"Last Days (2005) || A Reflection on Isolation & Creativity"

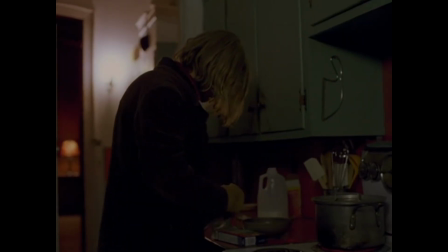Pitt's ability to convey complex emotions with such restraint makes his portrayal both compelling and unforgettable.
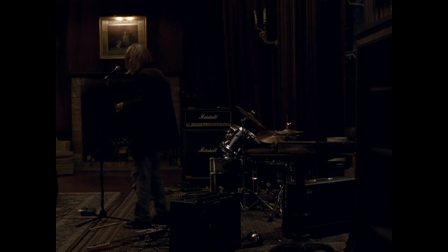It is undeniable that through Pitt's performance, he successfully manages to mimic Kurt Cobain's presence, mannerisms, and figure so hauntingly that it feels as if Cobain himself has been resurrected on the screen.
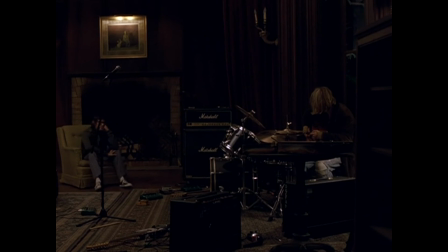With Pitt embodying not just the physical likeliness of him, but also the emotional depth and turbulent inner world of the iconic grunge musician.
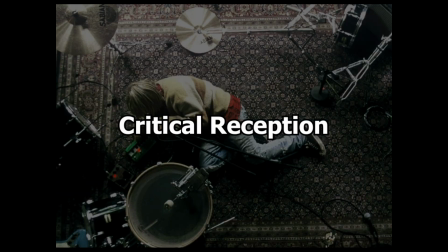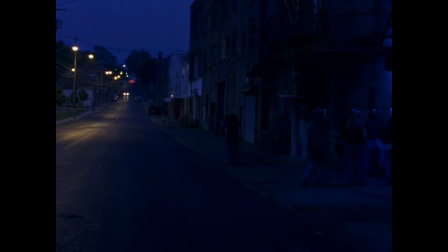Last Days received a mixed critical reception upon its release. While some praised Gus Van Zandt's bold and unconventional approach to storytelling,
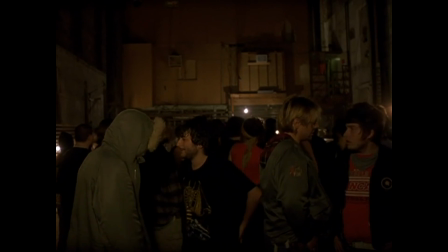others felt that the film lacked coherence and failed to fully engage viewers on an intellectual or emotional level.
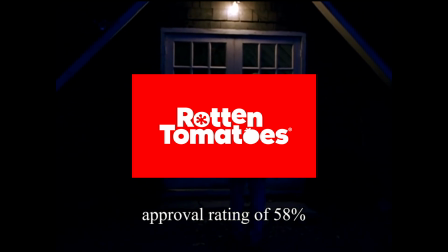On Rotten Tomatoes, it has an approval rating of 58% based on reviews from 119 critics,
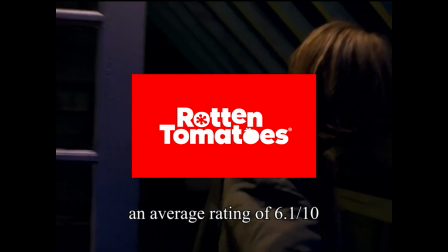with an average rating of 6.1 out of 10.
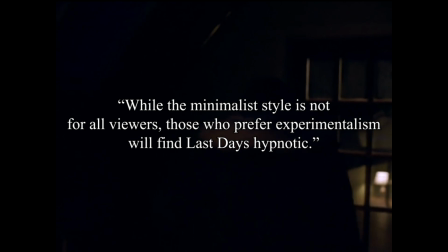The site's consensus says, While the minimalist style is not for all viewers, those who prefer experimentalism will find Last Days hypnotic.
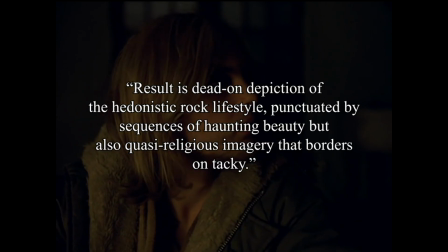Leslie Felperin of Variety wrote, Result is dead-on depiction of the hedonistic rock lifestyle,
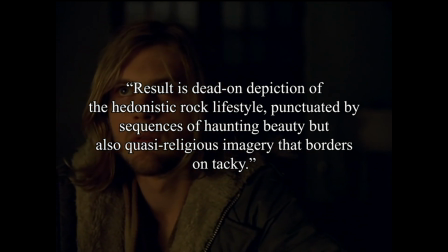punctuated by sequences of haunting beauty but also quasi-minegious imagery that borders on tacky.
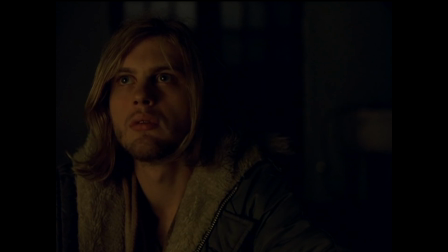Despite its divisive reception, Last Days has garnered a cult following over the years, with many appreciating its atmospheric ambience and introspective exploration of the human condition.
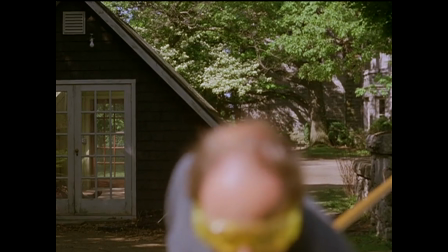In the ending sequence that displays Blake's ascension into the afterlife,
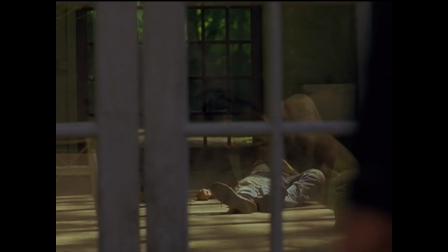Vansan expertly utilizes visual metaphors to delve into the depths of Blake's spiritual journey. The latter symbolizes not only as an ascension from total pain and suffering, but also from the gradual overcoming of earthly burdens and limitations.
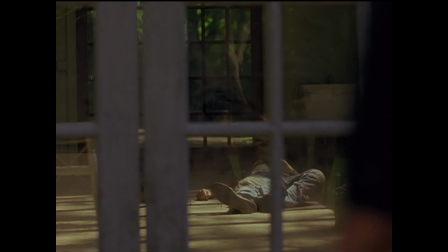Each step represents a gradual spiritual enlightenment and liberation from the constraints of mortal existence. As Blake ascends, the stark vulnerability of his nakedness invites us to reflect on Kim's morality, transcendence, and the eternal search for meaning in the face of life's fleeting beauty and profound sorrow.
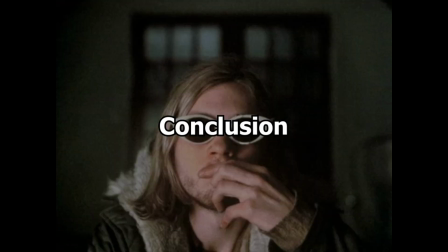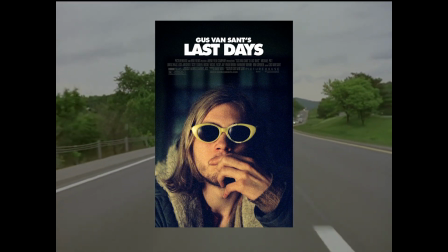Ultimately, Last Days can be described as a film that leans towards utter boredom.
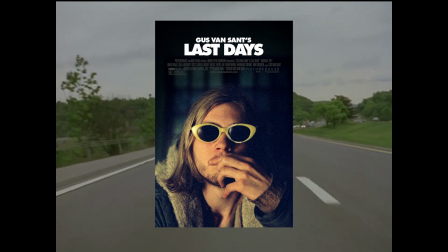However, it's undeniable that through this work,
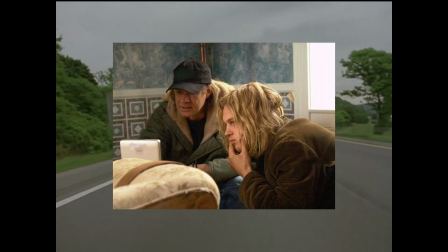Vansan created a piece of art that profoundly memorializes and preserves Kurt Cobain's legacy leading up to his suicide.
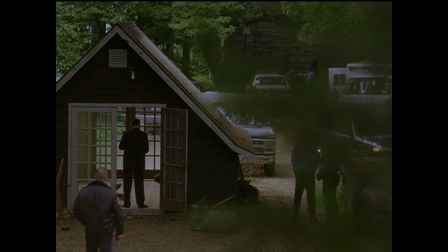Rather than posing questions, Last Days simply presents the influential musician's final days before its tragic end. It portrays reality as it is, non-fiction as non-fiction. The film doesn't delve into the deeper layers that could be concealed behind Cobain's Last Days.
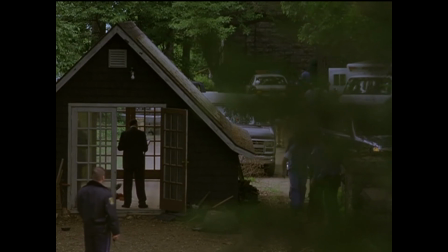Instead, it serves as a dramatic portrayal of his final moments for the audience.